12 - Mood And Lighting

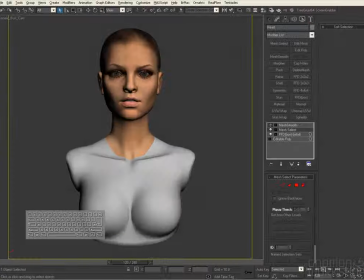0:01 The lighting can change the mood of the character by a lot. Here I'm using the biped from the beginning and put her into a pose, just throwing a skin shader modifier on top.
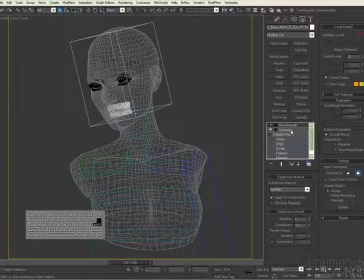0:13 And I'm trying to go for this dramatic look that she's mysterious and you don't know
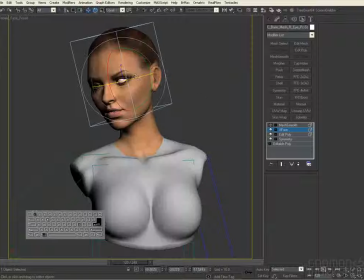0:21 what she's about.
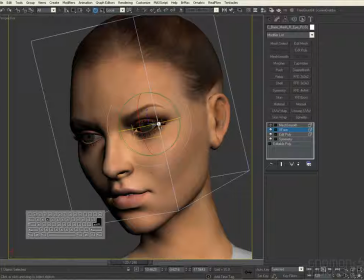0:23 So first thing I usually do is I select the eyeball using edible poly and throw a X-form
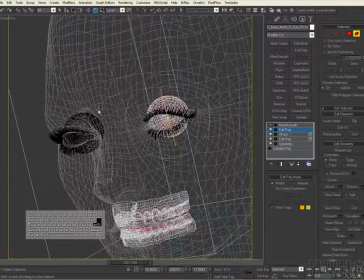0:30 modifier so I can rotate her eyeballs and go back and forth by turning on and off the X4 modifier.
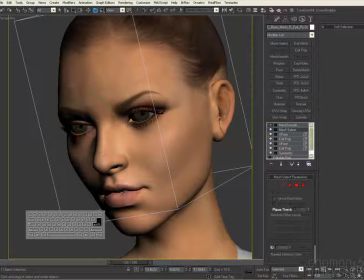0:37 And then I throw another edible poly on the other eyes. Or you can have two separate eyes, but in this case I have one eye for on top of symmetry modifier. And just rotate it so that she's looking right at you.
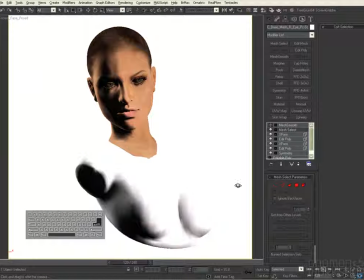0:51 And then by changing the camera, and she's looking off the side, but she's actually looking at one direction.
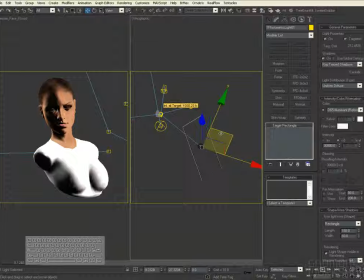1:00 And here I got several lights in the scene, and that's my key light, which is the main light source. And I have a reflection card on it, so she can get like highlights on her eyes.
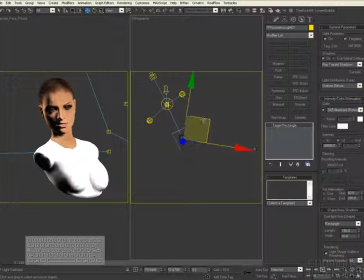1:14 And then there's a big backlit light that the lighting from behind.
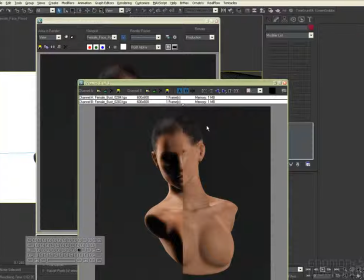1:21 Let's do a test render.
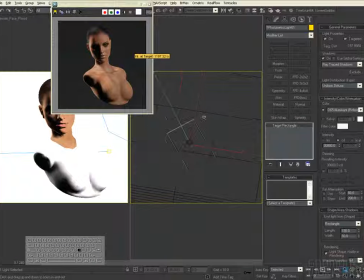1:24 So you can see that she has very little lights on her right eye, which is giving her a very dramatic, mysterious look.
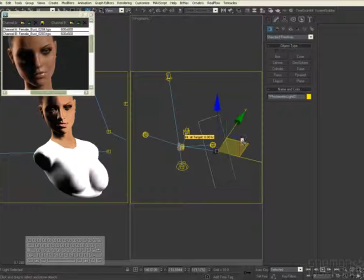1:34 And also the bounce light in the back, I'm trying to put in an angle that it gives her cheekbone a little bit a shading, so you can tell that she's got that signature chisel cheek look.
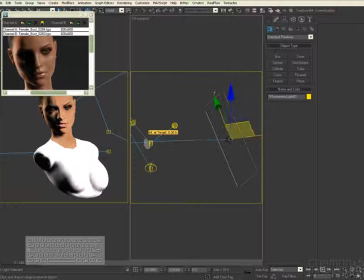1:50 And right now I'm adjusting the highlights on her eye by moving up the key lights and using the target to point to her eyes area to give her that special
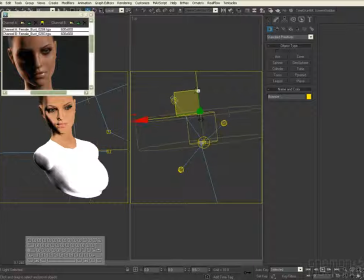2:07 essence on her eyes by having a highlight reflected off it. And move it to the side to give a half shadow on her face. And normally it's a little bit better when you have a little bit more light,
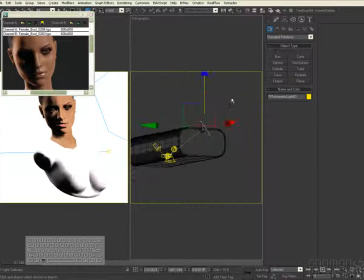2:25 but right now I'm going for a very mysterious mood than just showing off the model kind of light rig.
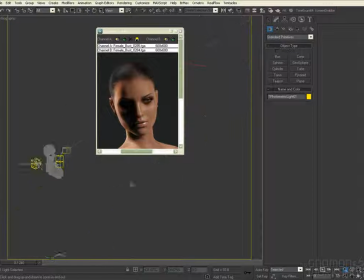2:33 This is more dramatic. And I haven't really put any color in the light, but you can add very dramatic color like blue, red, and pink in your lights to accentuate the lighting situation.
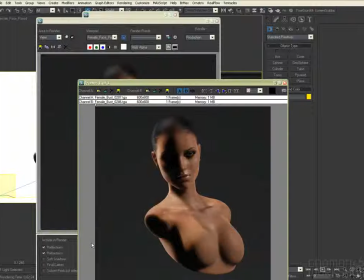2:53 So I'm bumping up the face scattering to give her ears a little bit more scattered.
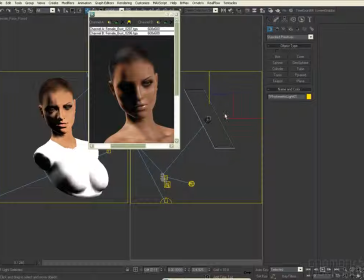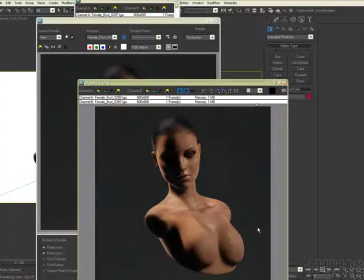3:06 Again, changing the light direction.
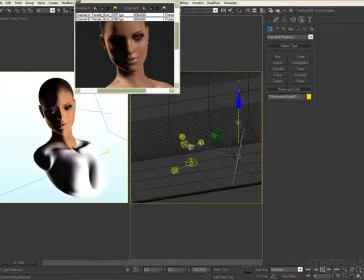3:12 The bounce light. Just experiment and move the lights around and give her certain looks.
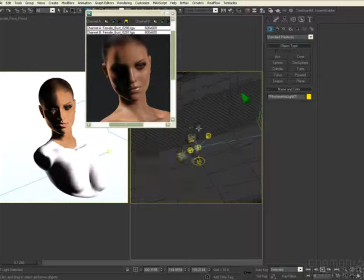3:20 Maybe you'll find some look that she'll look really pretty but horrific, or some area she'll look mysterious.
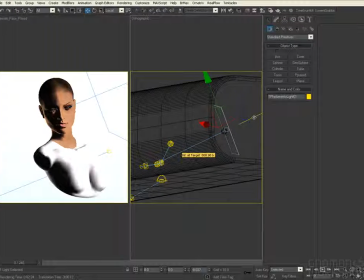3:27 Some light rig will make her look
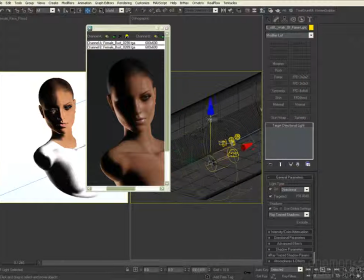3:33 sexy, and just I would just recommend playing around with the lights a lot and use different kind of light source,
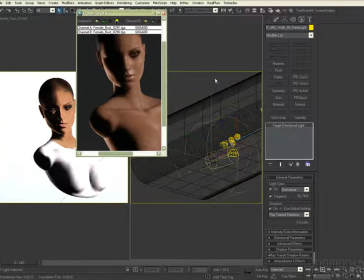3:40 because each light gives a softer look and some gives a harder shadow.
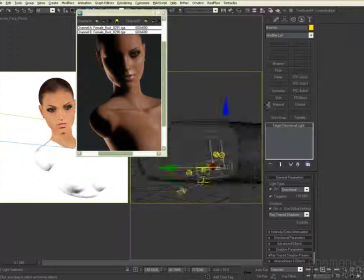3:45 So I would just recommend playing with the light and to see what setting you would like the best.
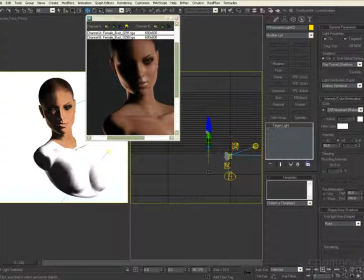3:54 But here I'm using a skylight and photometric light and then a point light.
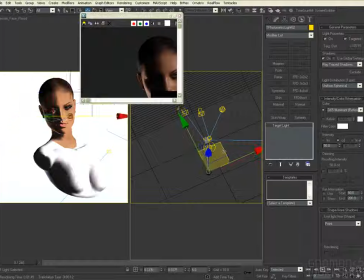4:03 And I have a totally enclosed room that she's in.